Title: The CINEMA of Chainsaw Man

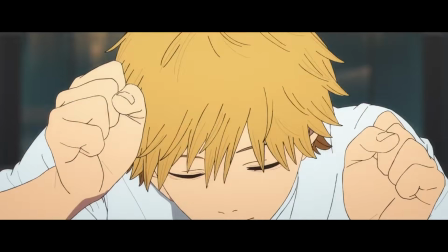0:00 So I was rewatching season 1 of the Chainsaw Man anime in preparation for the movie, and a number of things stood out to me.
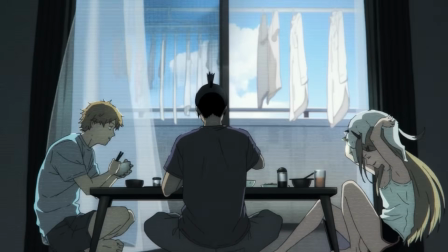0:06 People have often called the adaptation of Chainsaw Man cinematic, either positively or negatively, and it's a pretty vague term all things considered. So as someone with a degree in filmmaking, I decided to put my knowledge to use and go over some scenes and techniques that I believe have earned it this label. This is the cinema of Chainsaw Man.
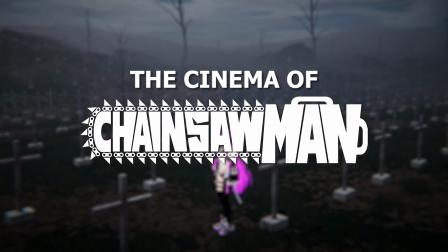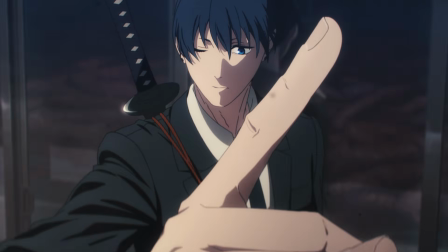0:33 So let's start with techniques. The simple tricks that differentiate Chainsaw Man from most other anime and relate it more to mainstream movies.
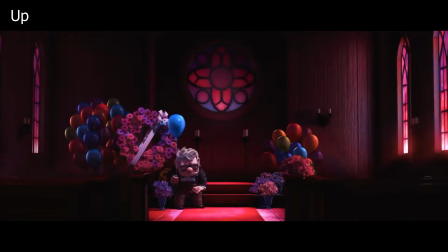0:41 First up is the match cut, an editing technique that links two separate scenes together by matching the content or motion of two shots.
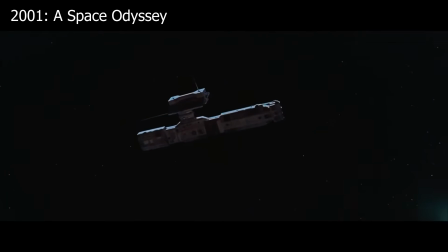0:49 You can see a couple examples playing on screen right now, including one that literally uses a match.
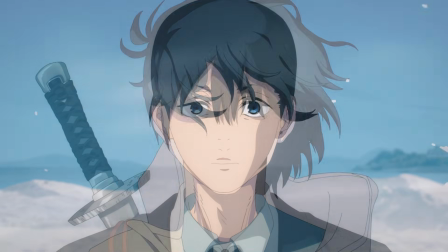0:55 So when do we see this in Chainsaw Man? Well, it's often used to link a character's present situation with a backstory element, such as power losing Meowie,
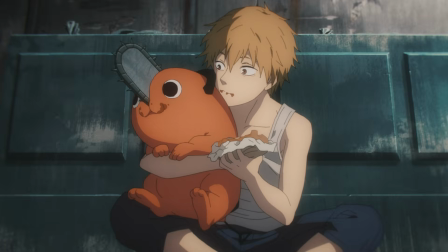1:06 or Denji throwing up.
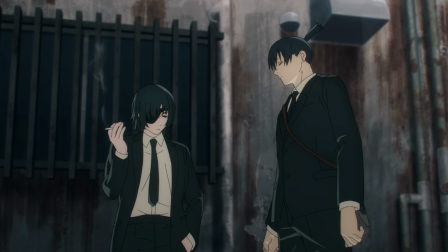1:11 I'm pausing it here so you don't have to watch this again. They also use it to smoothly change scenes, like this.
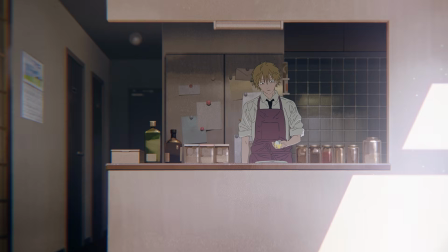1:20 You can even see it in the intro, Kickback. Next up is POV shots.
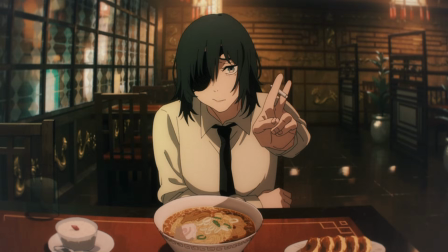1:27 This one is a little more common, so I don't need to explain what it entails,
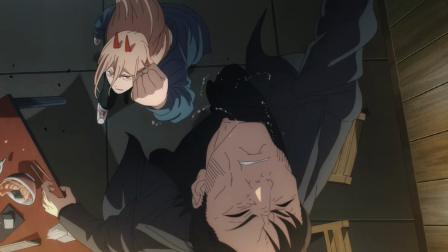1:30 but it's used in Chainsaw Man far more frequently than most anime, to admittedly varying degrees of success.
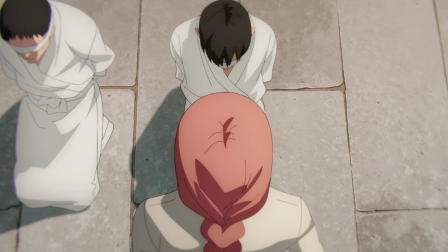1:39 Then we have parallel cutting, which is more of an editing technique and by no means Chainsaw Man specific, but it adds to the cinematic feel of the edit.
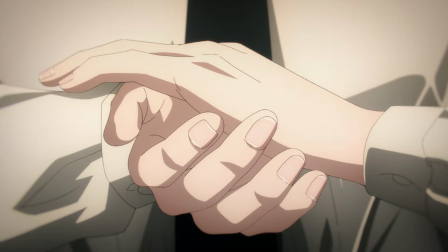1:48 The best example of this in my opinion is Makima's long range attack.
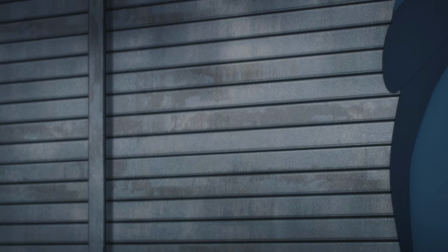1:52 Constantly cutting back and forth between her hands and the victims gives it a frantic pace, while showing how her abilities work in real time. Seeing the anime already has parallel cutting down gives me some confidence for how they'll handle it in upcoming seasons, but I can't really talk about that right now because this is a spoiler-free video.
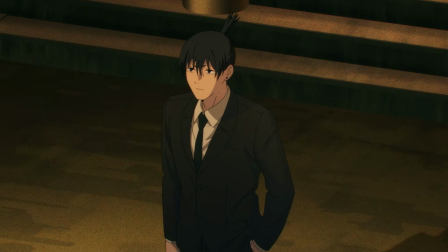2:11 Beyond these examples are countless small details that all contribute to the show's cinematics.
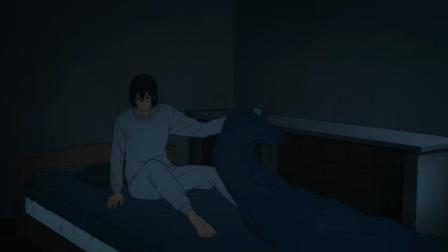2:17 Some shots are rotoscoped from live actors,
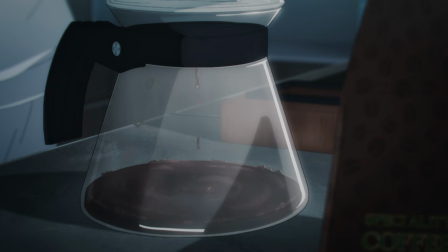2:19 the general pace of the show is more atmospheric than your typical action shonen, and the camera tends to stay very grounded.
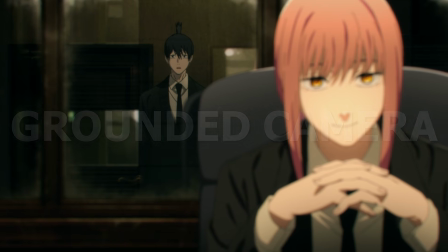2:26 Let's expand on that idea actually, because in my opinion, it's one of the biggest factors here.
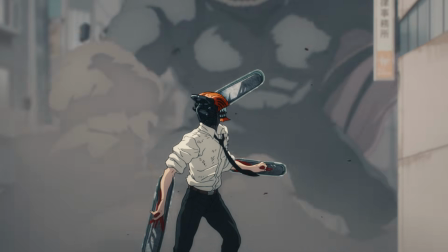2:31 Almost all of the angles in the show feel like they could have realistically been shot with a camera, even in action scenes.
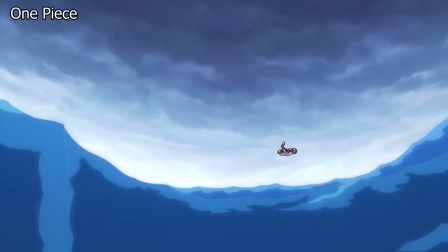2:38 And you don't notice this until you see the contrast with other series where the camera is flying about all over the place, trying to capture the action.
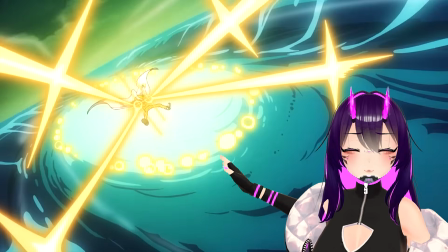2:46 Don't get me wrong, this looks amazing, but it's not cinematic.
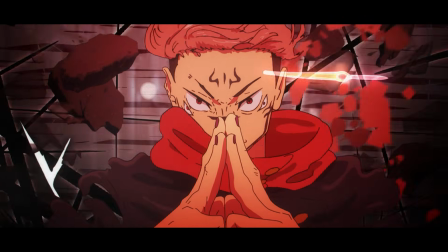2:52 Additionally, this concept crosses over into live-action movies.
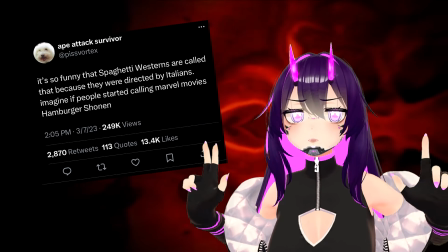2:56 I've heard some people call the MCU hamburger shonen because it's mostly animated footage with the same camera motion.
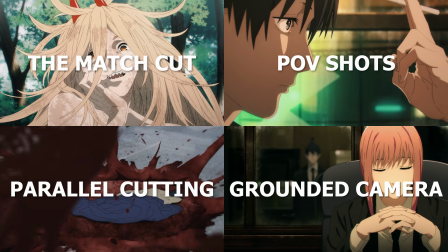3:04 Getting back on track with Chainsaw Man, we've gone over all the little things that make the show stand out individually,
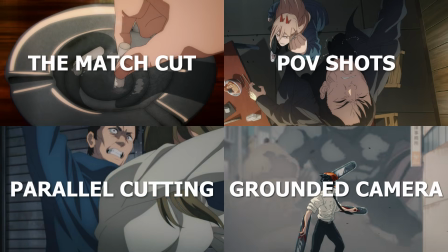3:10 but how about some specific scenes where all of this is brought together, starting with...
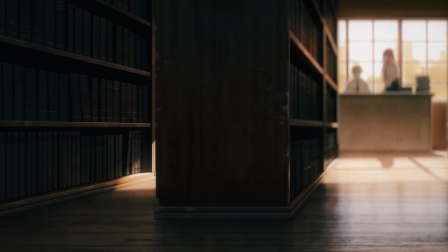3:17 There is some fantastic scene direction and blocking here,
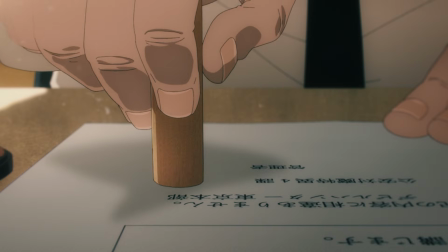3:20 and it's what made me decide to make a video on this in the first place. The power dynamic is shown through each character's positioning relative to each other.
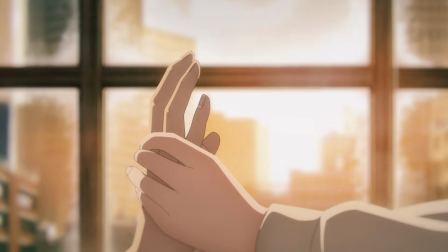3:27 At the start of the scene, Denji and Makima appear to be on equal footing. This is deceptive, as Makima is essentially puppeteering him.
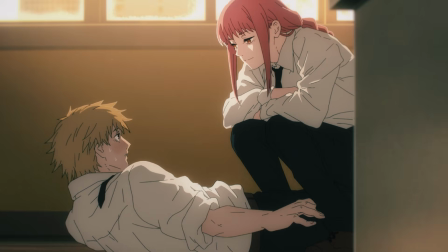3:36 Denji gradually falls lower as the scene progresses, until Makima is literally on top of him, fully in control.
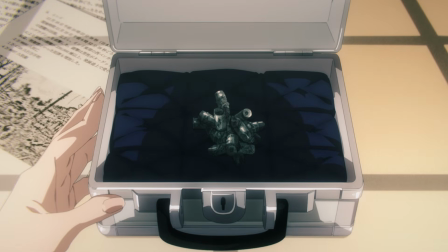3:43 Bear in mind, this is the scene where we are introduced to the Gun Devil,
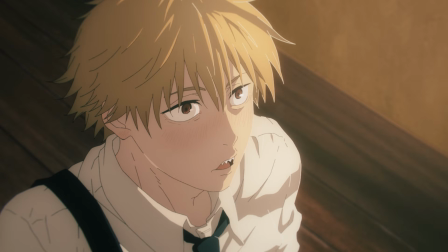3:47 our first major villain, and the prize that Makima has promised our protagonist if he can defeat it.
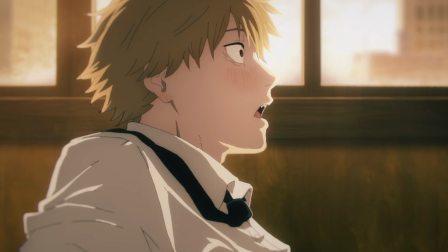3:52 By giving him this goal, she has gained full control of his ambition, his fate, and most importantly, his heart.